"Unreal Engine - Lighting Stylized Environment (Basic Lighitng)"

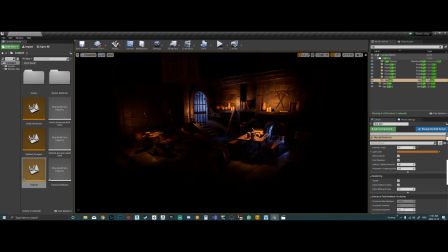Um, so now it's time to kind of play around with the settings. So there's something called volumetric fog, and I use this a lot actually.
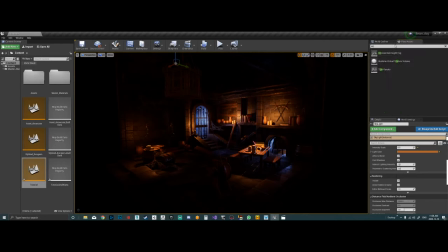It works really good. So let's do this. So let's get an exponential fog and throw that in there.
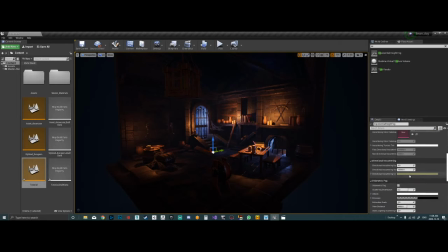So as you can see, it kind of adds a fog there. One of the things you need to enable is volumetric fog.
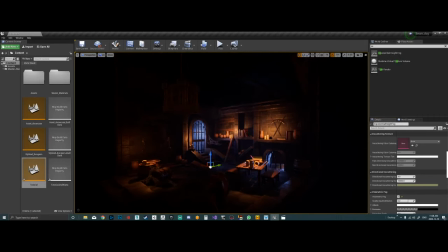So what happens is the lighting here will, you know what, let me just show you.
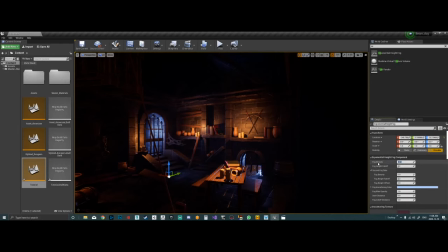It's better for me to explain. So fog density, I'm going to change that to 1.
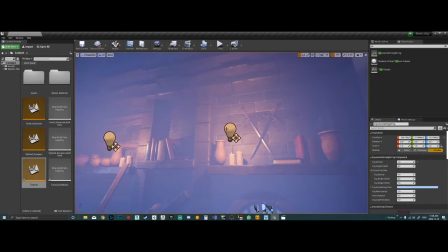And as you can see, these lights are reflecting the fog. So let's put this at 10. Okay. See that?
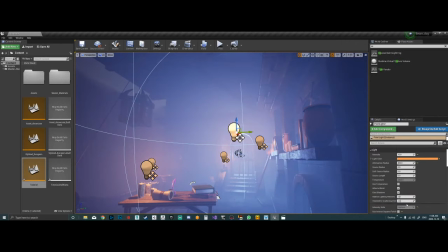So if I drag this here, I'm almost certain. Cast volumetric shadow. I just realized these guys weren't anything near the candles.
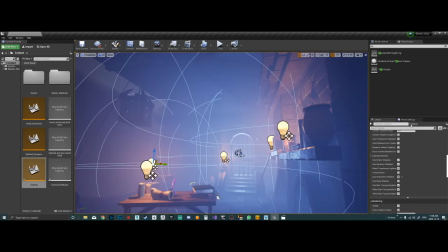Let me enable this. There we go.
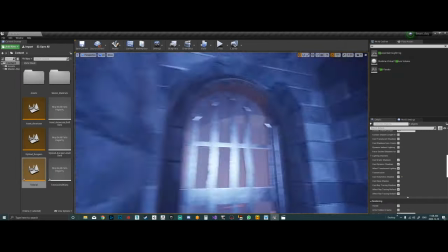Okay. Same thing with these guys. I am almost certain they need that as well.
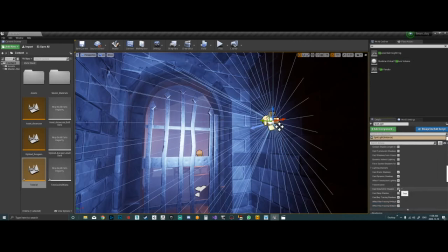Cast volumetric shadow. There you go.
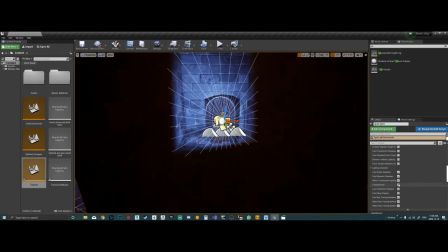And there you go. This guy here. Okay.
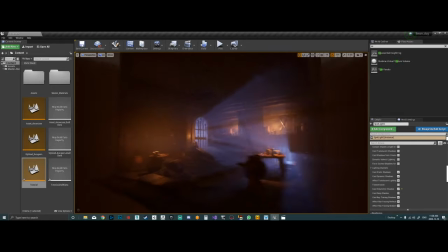So now we got some nice little rays coming through just by adding that fog. I'm not going to keep the fog at 1 because that's like overkill.
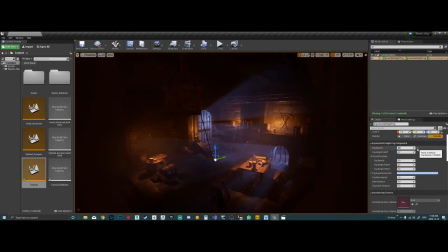But you can bring it down to like a 0.5, maybe 0.4.
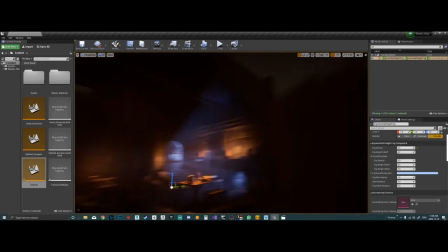You get some like really nice like God rays. Like that's as simple as it can get, right?
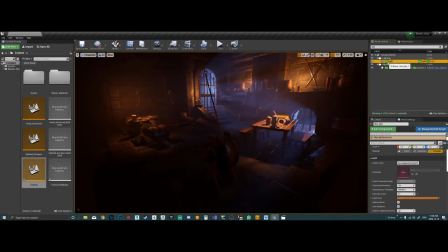So let's go back to Skylight. Let me see what this does.
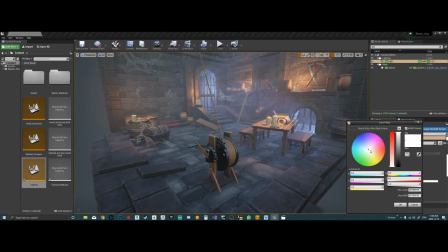Oh yeah, yeah. Okay, let's get that orange we want.
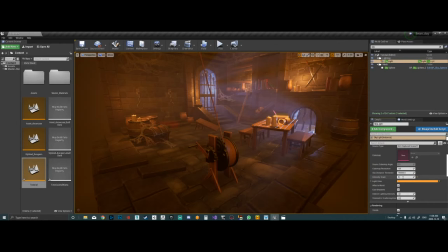Okay, that's good. Bring this down to 2.0.2.
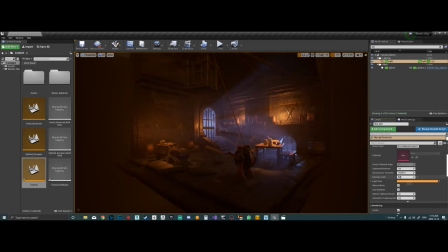Yep, maybe even 0.1.
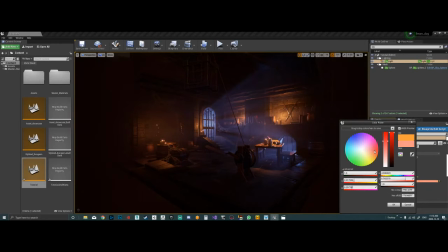Let's just play around with the colors. I just want to make the contrast a little bit more interesting.
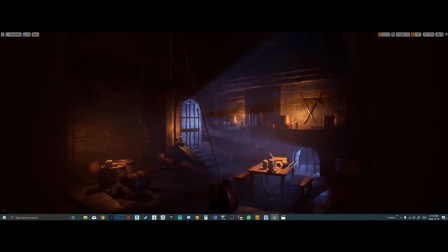There we go. So something like that. If you hit F12, F11 when you're in the active viewport, you get the full screen.
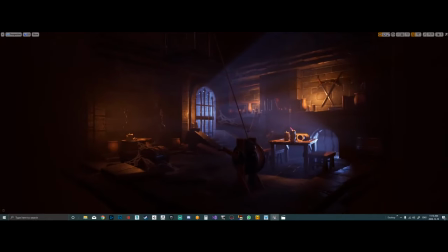So yeah, this was just a very simple, quick tutorial just to show you how I lit the scene.
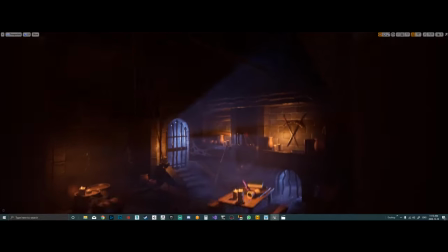Yeah, if you have any questions, let me know. This is a very simple, very straightforward tutorial.
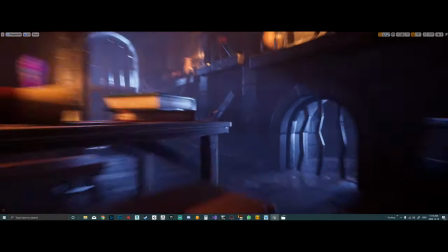I didn't want to get into depth of anything. But yeah, so thanks for watching and take care.